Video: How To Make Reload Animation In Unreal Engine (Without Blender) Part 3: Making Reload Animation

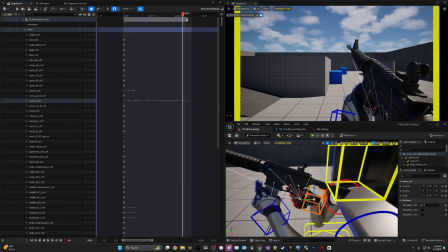(28:54)
And before we add the hand to be back where it needs to be at the end,
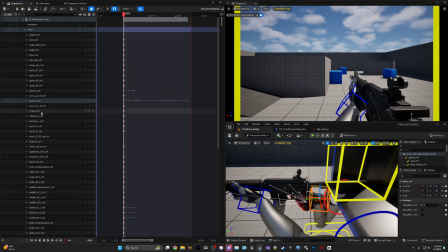(29:00)
I'm going to start editing the sequence, or editing in the sequence of curves to make it a little bit more polished. So what we're going to do is the right hand is mostly where we're going to be editing everything. If we click on the location X, come up here to sequence of curves.
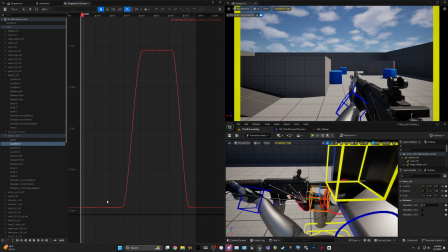(29:18)
As we click it, as you can see, we have the curves here, and these are the keyframes and the locations of them of just the X-axis.
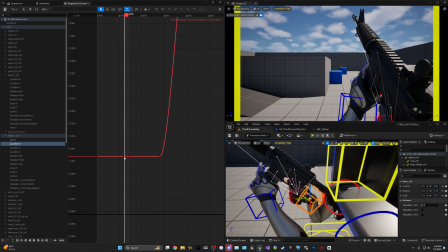(29:29)
So if I drag this over to one of these keys and I take the key and go down or up or left and right, it's going to change that. But I would suggest only moving up and down.
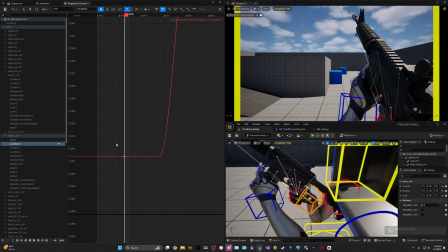(29:50)
Well, actually, no, let me take that back. You can move them left and right. What I was trying to say is if you want to move in a specific axis, an axis. So you would click on it and hold shift and then move up and down. As you can see, I cannot move left and right by holding shift.
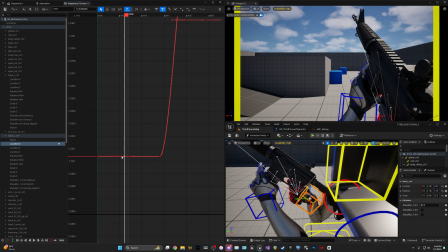(30:07)
But if I want to move left and right only, I'll hold shift and just move left and right. So whatever way you move first is the axis going to be on. Not, you can move left and right with these.
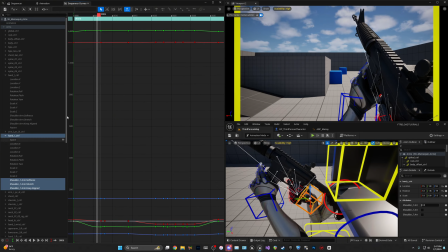(30:19)
That's not what I meant to say. So, and if something like this happens, it's because you're not selected on the location. So if I click it, we're back here. And so what you want to do is, I don't really edit the locations too much,
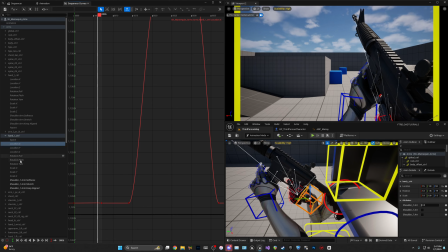(30:35)
because when you edit them like you do all the rotations, they have like a sliding motion. Yes, it adds motion to the animation. But I don't really like editing them too much, but like I do edit them a little bit.
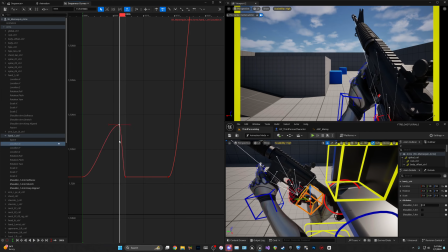(30:50)
But if you notice, if I move this, it's sliding left and right, which is not a natural type of thing. Like, but you know, I'll make a little bit adjustments here and there, nothing too crazy.
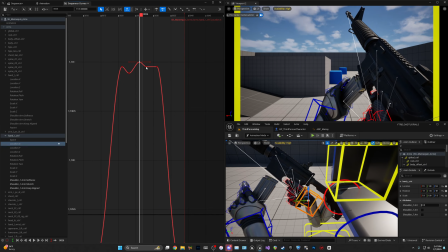(31:05)
Just to have a little bit of movement in between so it's not straight.
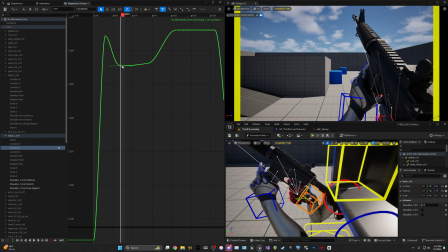(31:10)
I'm gonna do the exact same thing with the Y. I just add a little bit of curve here and there.
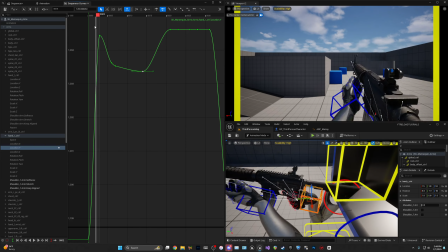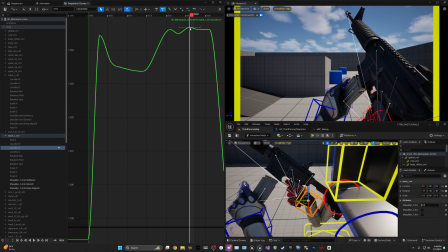Now this, I'm just going through here. I'm not really focusing on anything like I will be when we edit the rotations. I'm just making it where they're not straight. So I'm just gonna go in between.
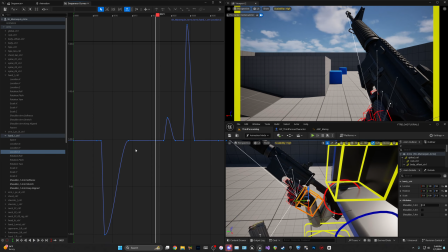(31:39)
Now you can edit these and it can add more detail to your animations. Don't get me wrong.
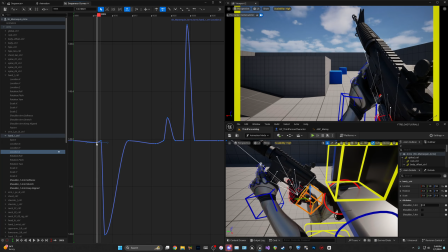(31:46)
I'm not saying you shouldn't edit in this, because it could definitely add more detail, but I usually just use the rotations.
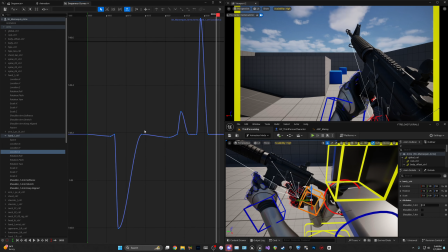(31:56)
And I just move like all these just a small bit, so there's just a little bit of movement. Obviously these little bitty movements are not going to be seen because it's zoomed in so much, but it does add a little bit.
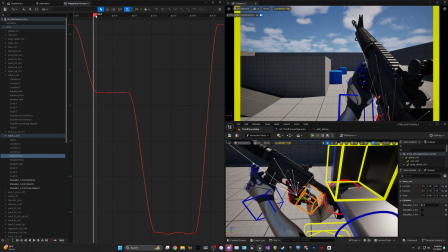(32:08)
And then now into the roll, which is the rotation. So this is where I usually take my time. And how you use the curves, it might be a little confusing at first when you first start, but curve.
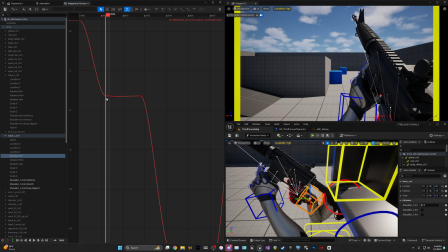(32:23)
So like for instance, if we go to this keyframe here, so this keyframe is at the keyframe of the gun going up. If we drag this keyframe down, you'll see this is all it's doing. We go up, it rotates the gun left. If we go down, it rotates the gun right.
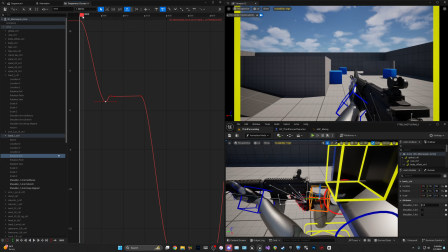(32:38)
So when I'm usually editing in the curves, I'll like skim through and like, okay, the gun's going up.
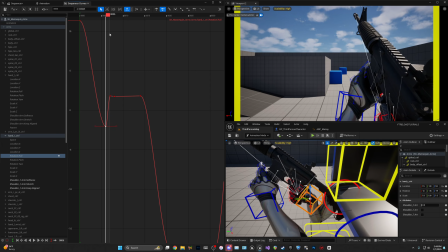(32:45)
I kind of want it to like move, you know, a little bit that way, and then make this go up. Oh, make sure they're not selected at the same time. So then there's like this little movement of like, okay, he's bringing the gun up.